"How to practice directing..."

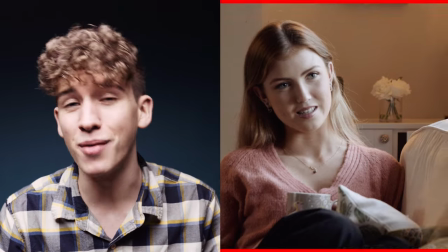(7:00)
I need to get myself a monitor but overall I'm pretty satisfied with how this image turned out
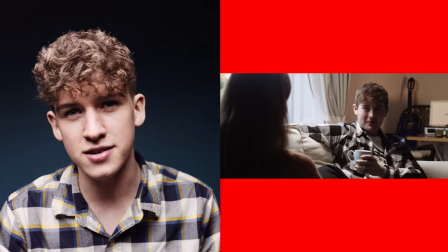(7:06)
but then if we look at Seb's image it's a lot colder so I didn't really warm up the background as much as I should have but more importantly I didn't add enough warmth to Seb's face
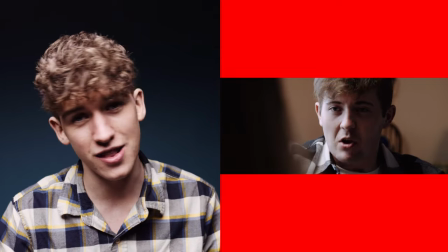(7:14)
as I should have you know a lot of warmth is coming from Amelia's image so the fact that not enough warmth then is is transferring to the image of Seb in
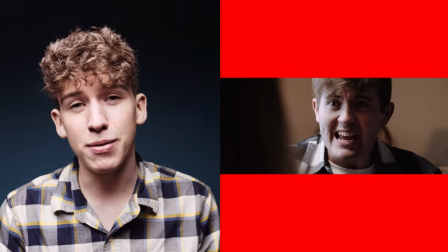(7:22)
the in the opposing shot isn't really consistent but the biggest issue by far in the scene is I set up a light
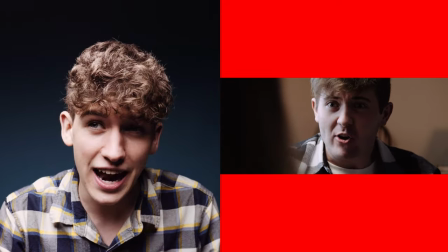(7:29)
on a c-stand above Seb in this scene and because I did that I kind of created too harsh a shadow on his face I did not let the light
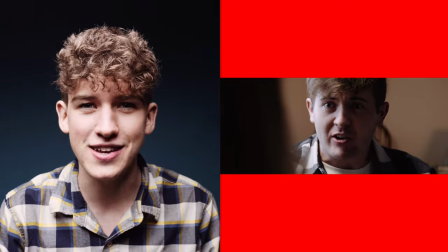(7:37)
wrap around his face enough which which just kind of created this harsh shadow on his face with face which doesn't match the lighting
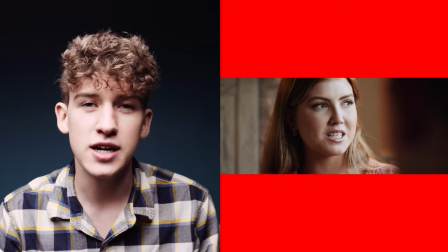(7:44)
that is then in Amelia's frame which is just you know a lot softer I think what I could have done instead is taken out the light or at least dimmed it a lot and then I probably could have added a white blanket to the right side of his face from our perspective in the in the scene boom Shaka-laka, Bob's your uncle, Tikka Masala. What am I saying? We had our scene wrapped, we finished it up, and then a couple weeks later when I had some time, I edited it all together, and you know what? I'm not gonna drag this out any longer. You can watch the clip right now. Here it is.
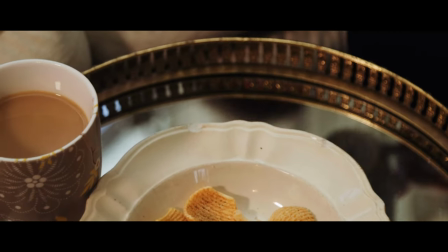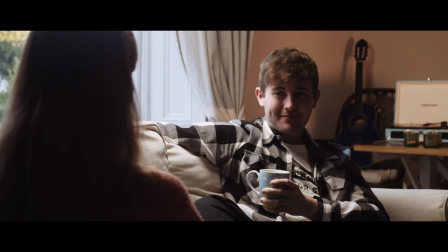(8:25) So do you, do you like the music I'm playing? Yeah, I do. I just, I just didn't think that you did.
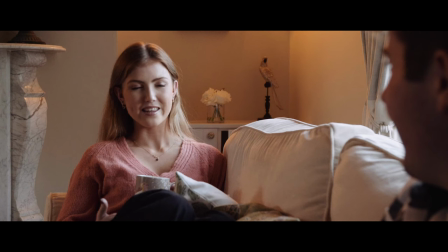(8:34) You know? Well, I mean... You're saying Keepe is the worst and now you're going to be on tour with him for years so I just...
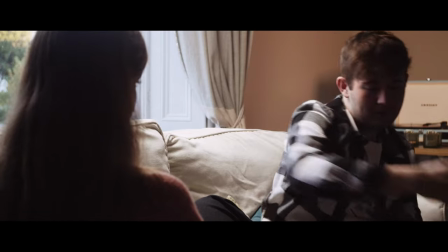(8:41) I don't know. I just... I just don't know. I just want to make sure that you're happy with it. What are you doing? I...
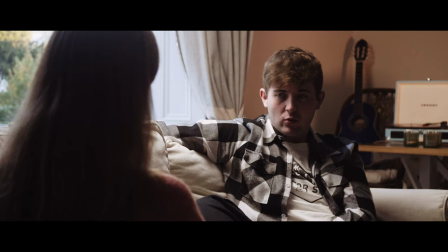(8:46) Why are you doing this? What do you mean why am I doing this? This is what you wanted. For you to be in this band. For me to get a steady job.
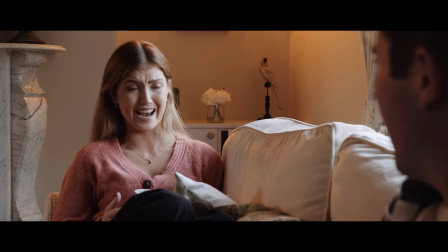(8:52) Well of course I want you to have a steady job so you can take care of yourself and your life and maybe start your club or...
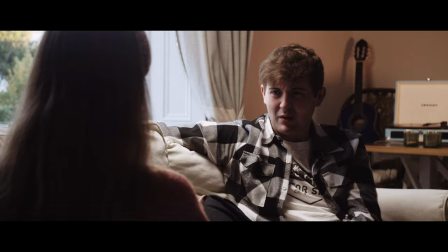(8:57) Well that's what I'm doing so why aren't we celebrating? Well why aren't you starting your club?
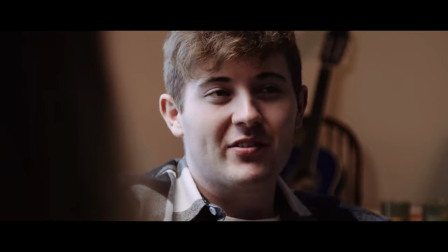(9:01) You even said it yourself. no one wants to go to that club no one wants to go to some club called chicken on a stick to change the name
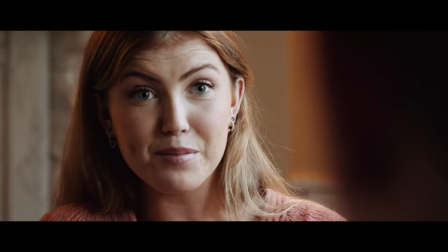(9:07) well no one likes jazz not even you do i do like jazz now because of you so what i meant to go out and
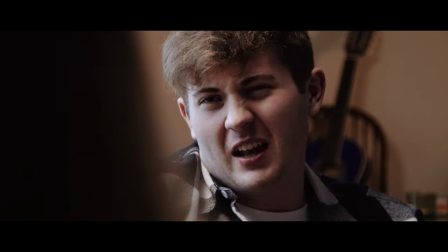(9:12) play jingle bells so i can afford some shangri-la club no one even wants to go to people don't want to go to the club because you're
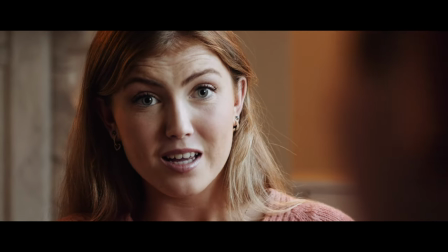(9:19) passionate about it and people love what other people are passionate about you know it reminds them of what they forgot what they Not in my experience.
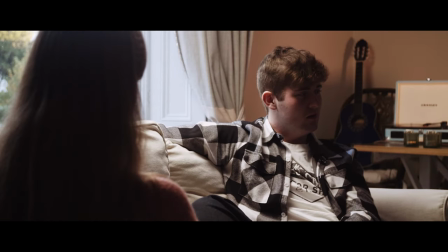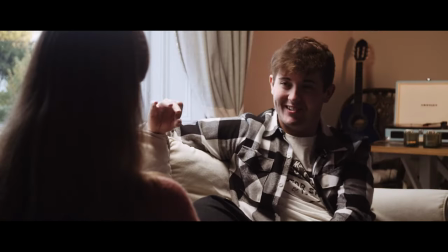(9:31) Well, anyways, it's time to grow up, you know? And I wish if you had something to say that you would have said it before I signed on the dotted line.
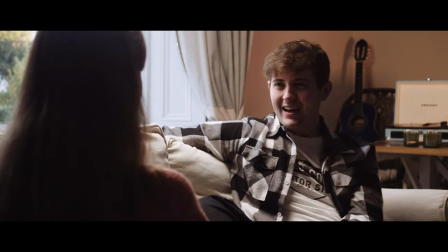(9:39) Just pointing out that you had a dream that you were following and you were sticking to it. This is the dream. This is not your dream.
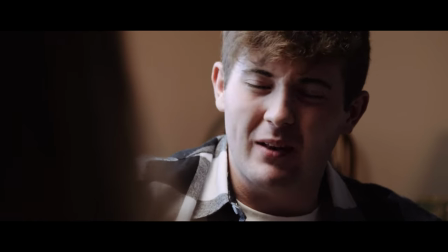(9:44) Some guys go their entire lives without doing anything that people actually like. And I'm doing something that people enjoy.
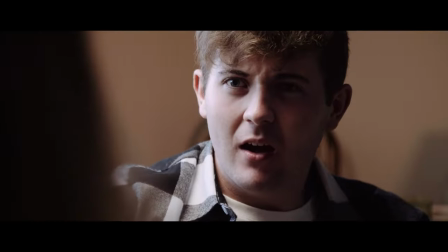(9:50) Since when do you care about being alive? What's wrong with that? Why do you care so much about being alive? You can't say anything, you're an actress.
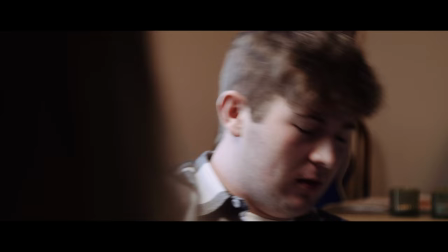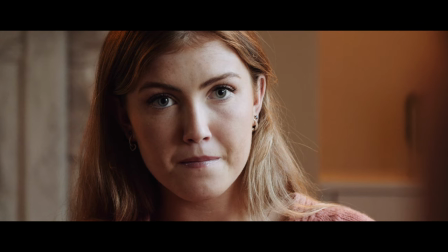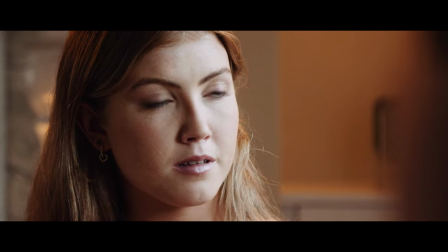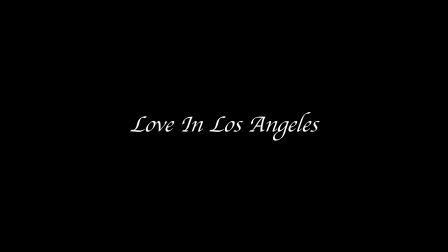All credit for the writing in that scene goes to Damien Chazelle for La La Land, of course, but hopefully you like that scene. Going back to the very beginning of this video when I said, you know, a doctor, a lawyer, a pilot, you know, it's very clear what they've got to do to get better. They've got to study specific things and take specific steps. For directors, I think it's just experience. Not only life experience, but actual practical directing experience as well. And so if you do this with your friends every now and again You're just gonna get more and more directing experience and you're gonna get better at communicating with actors. It's very straightforward I'm not gonna blabber on about it anymore, but yeah It's great. Thank you very much for watching. I'll see you in the next video. Stay stellar. Peace. Oh, another good connection.
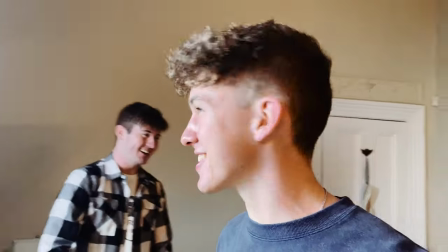(10:59)
Let's go!